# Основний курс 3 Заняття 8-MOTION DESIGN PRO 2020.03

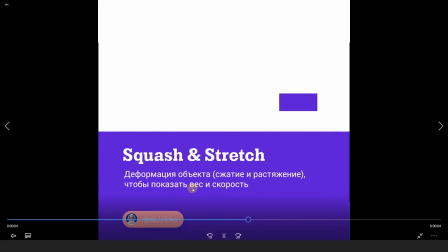[24:28]
Squash and Stretch — это, наверное, один из самых популярных принципов анимации, как и подготовку, я уверена, вы тоже это замечали, как-то, скажем так, возможно, не осознавали, но точно где-то видели.
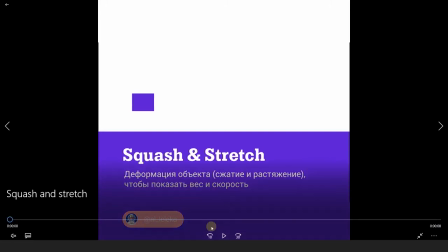[24:44]
Squash and Stretch – это сжатие и растяжение, деформация объекта, чтобы показать вес и скорость.
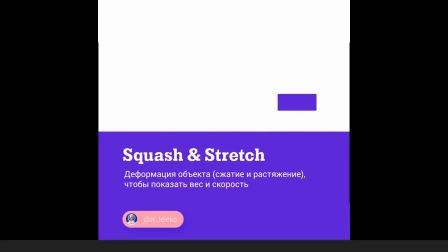[24:51]
Что можно здесь сказать? Есть один момент, который тоже, скажем так,
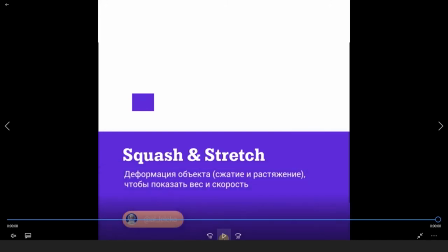[24:58]
является проблематичным для ребят, которые только начинают свой путь в анимации. Squash and Stretch это сжатие и растяжение, но при этом у вас не должен, скажем так, теряться условно объем. Чтобы показать, что я имею ввиду, давайте пойдем в After.
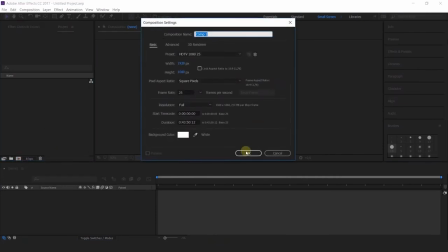[25:18]
Я задам композицию какую-нибудь на
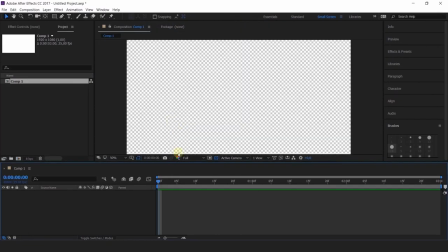[25:28]
3 секунды.
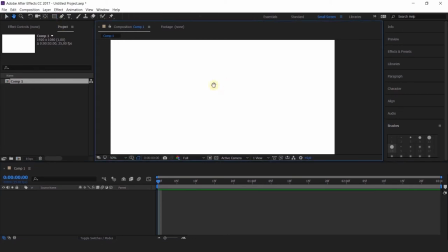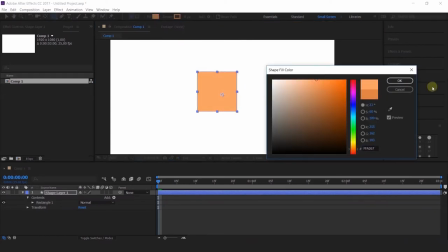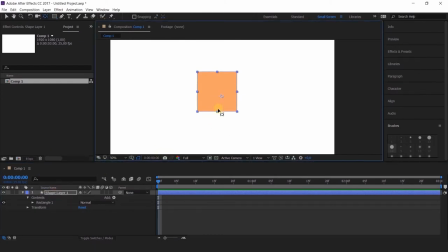И сделаю какую-нибудь простенькую анимацию.
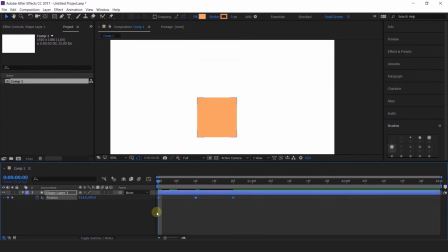Так вот, когда мы делаем с вами Squash and Stretch, у нас не должен теряться, скажем так, объем.
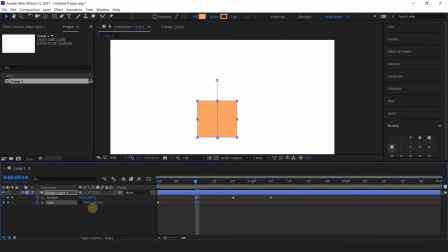[26:10]
Что имею в виду? Если мы с вами сжали условно, я сейчас приблизительно называю цифры, не обязательно прям цифра в цифру это делать. Именно хочу показать вам основной концепт. Если мы с вами условно сжали этот объект до 90%,
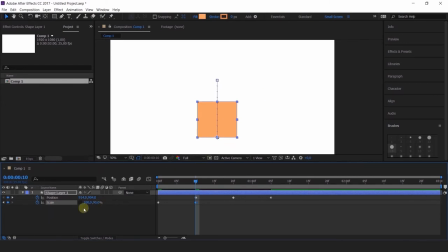[26:26]
со 100 до 90%, то растянуть мы его должны на столько же. То есть у нас получится 110 и 90 параметры. Тогда мы компенсируем как бы второй величиной, и у нас получается один и тот же объем, просто в разных, скажем так, местах.
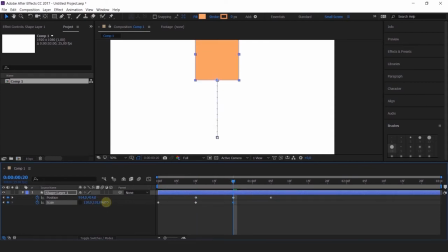[26:43]
То же самое и наоборот с растяжением. Если я растяну его на 120 по Y,
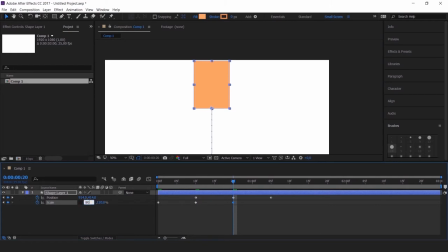[26:52]
то я его сожму на 80 по X. И тогда у меня объем не изменится.
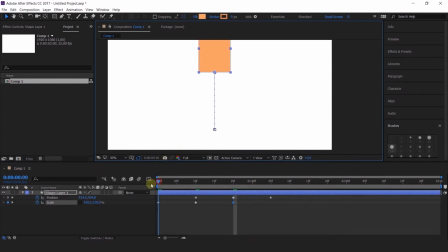[27:00]
Изменятся параметры, но объем останется таким же. Для чего это делается? Это делается для того, чтобы в конце анимации у вас просто элементарно не поменялись формы, не поменялись объемы.
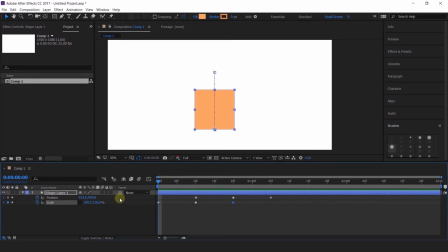[27:17]
Потому что можно увлечься и начать делать эти деформации так сильно и вот забывать об этих пропорциях, И что к концу вашего ролика у вас просто уже будет какой-то непонятный другой объект, непонятная другой форма.
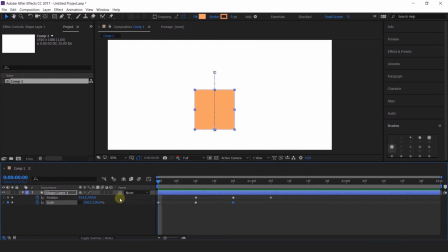[27:32]
Если, конечно же, это у вас не стоит в ТЗ, не стоит в вашей задаче, а чаще всего оно как бы так и есть, оно не является целью. Вам нужно сохранить объект, скажем так, в первоначальных пропорциях.
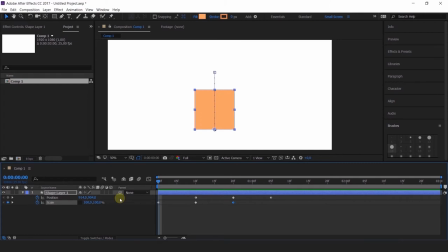[27:48]
Поэтому следите за моментом сжатия растяжения, насколько вы сжимаете, насколько вы растягиваете, и как это все, скажем так, взаимодействует друг с другом, какие у вас при этом остаются пропорции. Сейчас моя анимация выглядит не круто, совершенно нет.
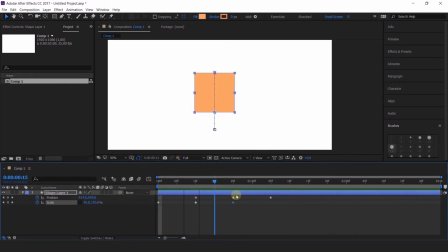[28:05]
Ее нужно дорабатывать, и как ее дорабатывать, это все в моменте с интерполяцией.